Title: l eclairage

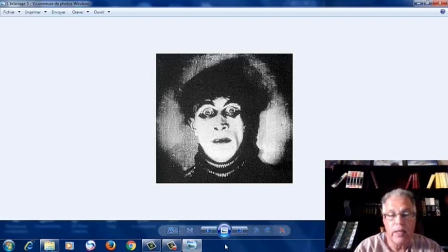244s
Ce sont deux éléments liés qu'il va falloir ajuster bien adroitement pour pouvoir arriver au but.
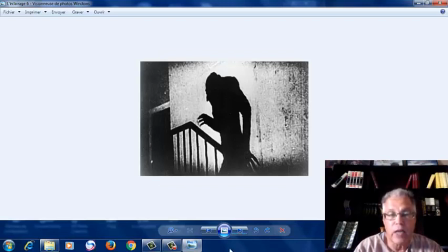256s
Voilà par exemple un film Nosferatu le vampire de Friedrich Murnau, et c'est un film qui utilise si bien l'éclairage de telle manière à donner au personnage
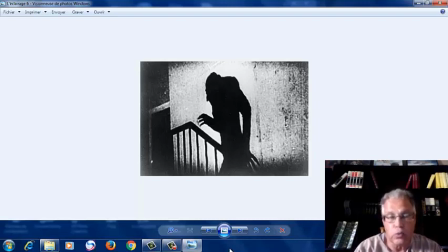272s
une dimension d'horreur, toujours dans le but de faire provoquer la plus grande peur chez le spectateur. Nosferatu le vampire, bien sûr, on a connu des remakes par la suite et on continue, même le cinéma américain comme le cinéma allemand, Titanic, continue
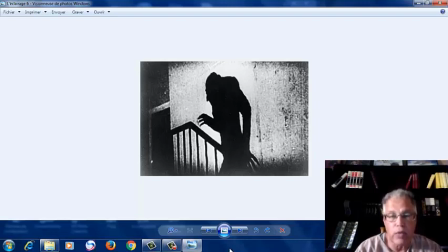293s
réalisé des films autour de ce personnage très important qui s'appelle Nosferatu. Nosferatu, c'est une sorte d'ancêtre de Dracula dans le cinéma, au moins dans le cinéma.
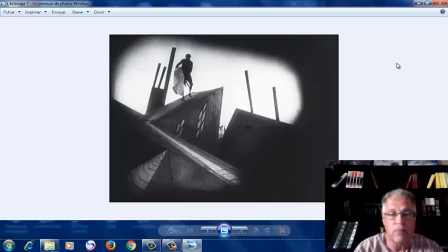304s
Voilà une autre image d'un film qui repose sur l'éclairage. L'éclairage, il y est là essentiellement au décor. Donc, pour pouvoir bien ajuster le décor, il va falloir bien ajuster également l'éclairage.
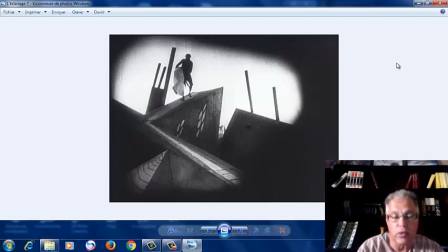324s
Et ceci, bien sûr, on a déjà vu des films expressionnistes, en particulier avec les stagiaires de deuxième année, dans le cadre de l'approche des tendances et des courants qui ont marqué l'histoire du cinéma.
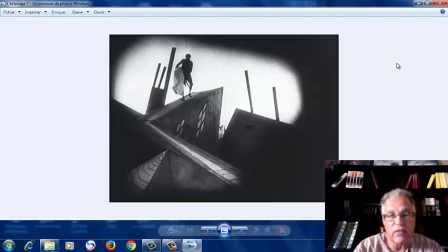340s
On avait vu que il y avait des films assez marquants de cette tendance, c'est-à-dire l'époque expressionniste dans les années 20 en Allemagne, marquée par l'utilisation des costumes, de l'éclairage, du maquillage et du décor.
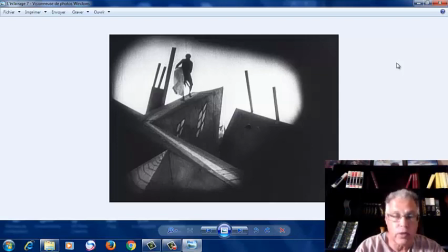357s
Voilà un modèle où le décor est mis d'une manière assez particulière. Ceci en conformité et en adéquation avec l'esprit expressionniste des cinéastes allemands.
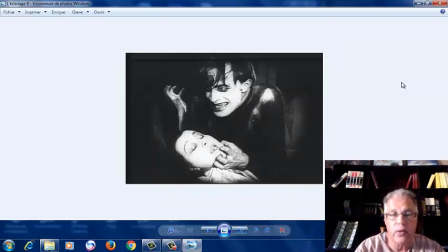375s
Voilà une autre scène, on voit tout de suite que l'éclairage est orienté d'une manière assez particulière en vue de donner la plus grande peur, la plus grande horreur au niveau du personnage du méchant. Là, nous sommes d'ailleurs, comme dans tous les films expressionnistes,
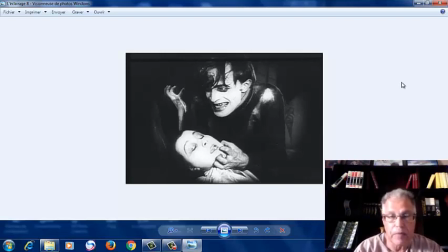394s
il y a une présence prépondérante des méchants, ce sont des monstres humains ou animaux, et l'éclairage joue un rôle important pour accentuer cette intensité.
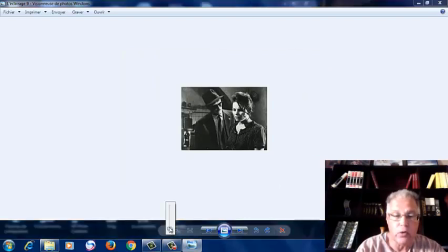414s
L'éclairage utilisé en Allemagne durant l'école expressionniste va avoir des répercussions
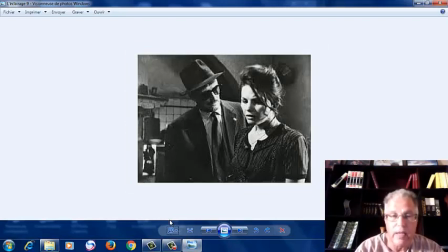423s
sur le cinéma européen, même américain. Là, nous sommes en présence d'un film italien et l'éclairage est orienté d'une manière assez particulière selon l'école expressionniste,
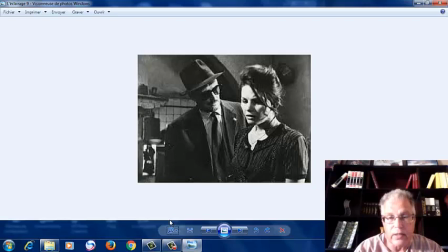435s
selon donc la manière avec laquelle utiliser les expressionnistes allemands a eu des répercussions, un impact important dans les années qui suivent, c'est-à-dire dans les années 30 et 40.
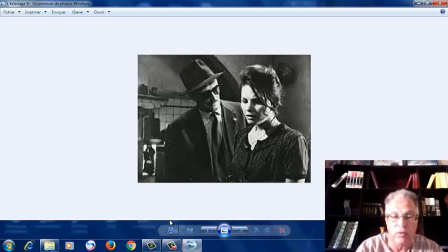449s
Et ça se poursuit même jusqu'à aujourd'hui. On va voir d'autres exemples du même genre.
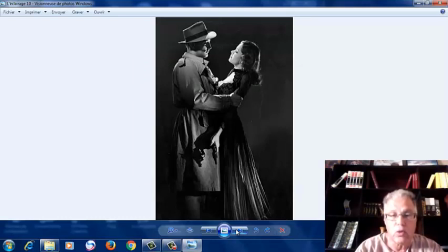460s
Voilà par exemple un film américain où on voit tout de suite comment l'éclairage est utilisé d'une manière assez particulière. On regarde le visage de la femme, on regarde le chapeau du bonhomme et les mains de la femme aussi. C'est où il y a un reflet accentué de l'éclairage.
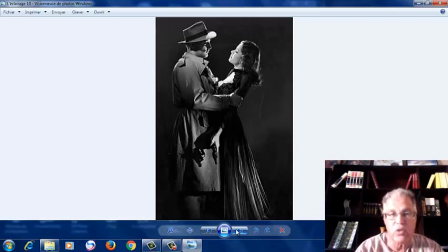480s
On voit tout de suite que l'éclairage a été bien soigné de telle sorte à donner une intensité assez particulière au personnage.